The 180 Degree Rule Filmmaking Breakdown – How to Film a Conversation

Going to be filming a conversation between two people? Let's look at how using the 180 degree rule will keep your shots consistent so that you won't confuse your audience.
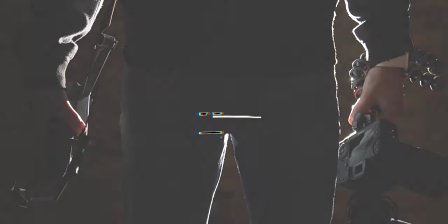Hey everyone, Cambry here showing you how to use your camera to make good videos. So if you're new, consider subscribing and also joining my private Facebook group where I can better answer your filmmaking questions.
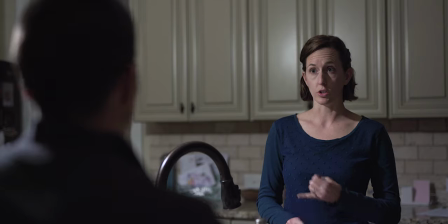But when it comes to filming a conversation between two people, you're probably pretty familiar with the over the shoulder shots that are typically used. But deciding on which side of your characters to place your cameras is where the 180 degree rule comes into play. So what is the 180 degree rule? Well if you remember back to geometry, a circle has 360 degrees.
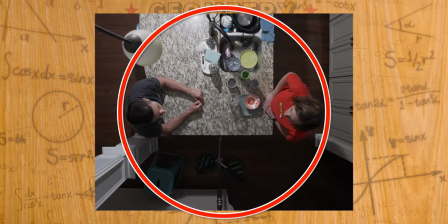So let's draw a circle around our two characters and then draw a line through their position in the circle.
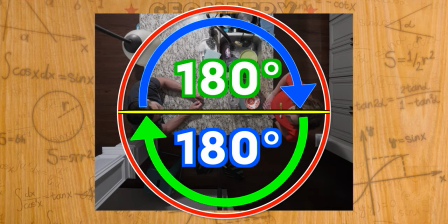Each side of the circle now has 180 degrees and your camera placements should stay on either side of that 180
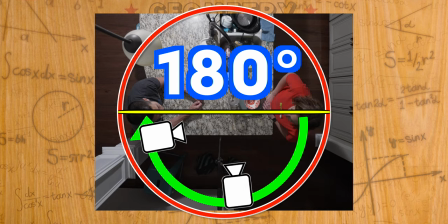degree dividing line during your character's conversation so that your viewers don't get confused on where your character's positions are.
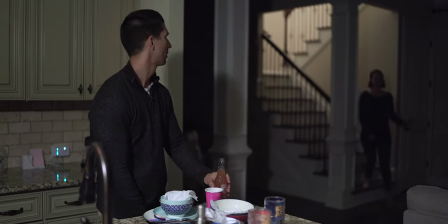For example, in my last short film I initially showed this angle when the husband got home from work and the wife came downstairs to meet him to give an idea of the layout.
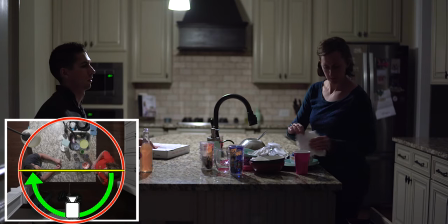I then moved to this shot to establish on which side the conversation would take place and then continued
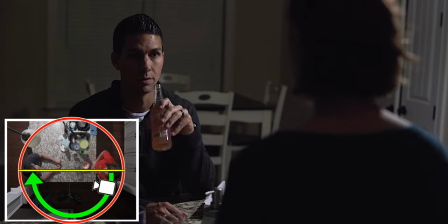my over-the-shoulder shots from there while remaining on that same side of the 180 degree line.
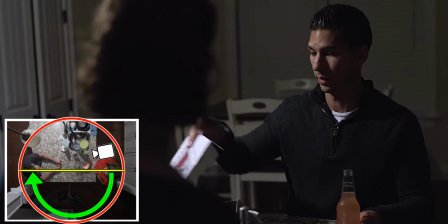Had I randomly changed one of the angles to the other side, it would have looked as if we were looking the same direction while talking.
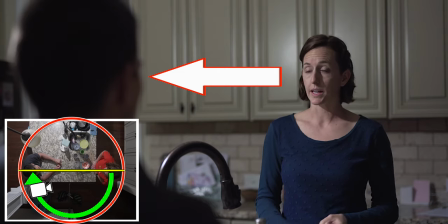This is what can be confusing for your viewers because they're expecting each character to be on a separate side of the frame during the conversation,
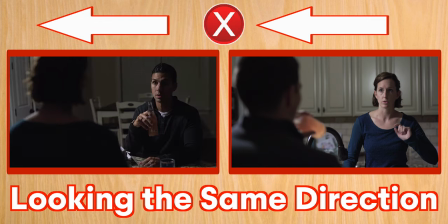but instead they suddenly see your characters as if they're both looking the same way. Now there definitely are times when it makes sense to cross that 180 degree line, so let me know down in the comments if you've noticed this happen in any movies. And I'm gonna make a separate video on when to cross that line and break the 180 degree rule for better storytelling, but in general sticking to one side of that line will make the most sense for your viewers. And aside from sticking to one side of the 180-degree line for your conversations, there's also a few framing considerations you want to think about when it comes to those conversations.
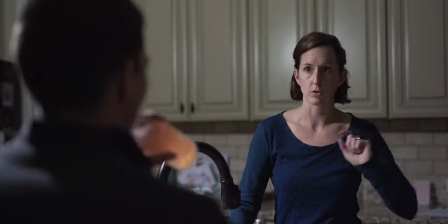You typically want your character to be looking towards the empty side of the frame.
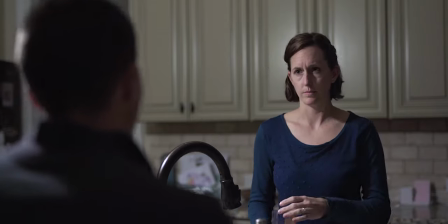This is pretty obvious when it's an over-the-shoulder because you'll have both characters in frame, but when you cut to a close-up it becomes more important.
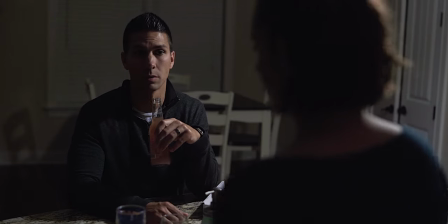If we went from this over-the-shoulder shot to this single,
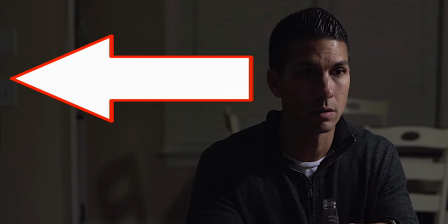the framing just feels off because all the space is behind the character and it makes it seem like he's disconnected from the conversation.
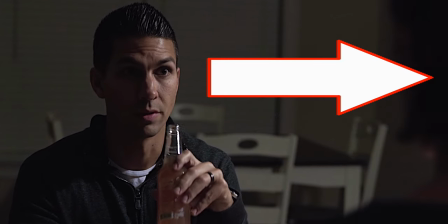Instead, you'd want to frame it like this where the frame is open in front of him, also known as lead room, so that it looks like he's talking toward the other character. And you might think of it as giving your character space to breathe, and there are exceptions to this technique that I am going to make another video on as well, but in general you want to frame your conversations this way,
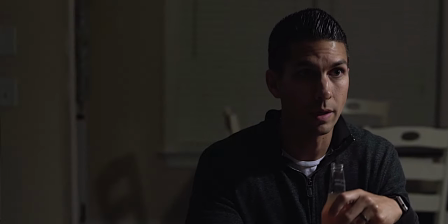giving your character enough room to breathe so that it feels natural rather than giving a closed off or uneasy feeling in your shot. And that's how using the 180 degree rule as well as some framing considerations can help you film a two way conversation that stays consistent and makes sense to your viewer.
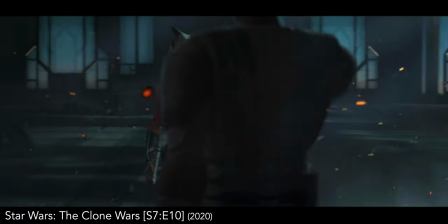And of course there are times when you want to break the 180 degree rule that can help you better tell your story, but if you are going to break it just make sure you have a reason for it rather than just doing it by mistake. And as always if this video is helpful then please help me out by leaving a like, subscribe if you haven't, and I'll see you soon.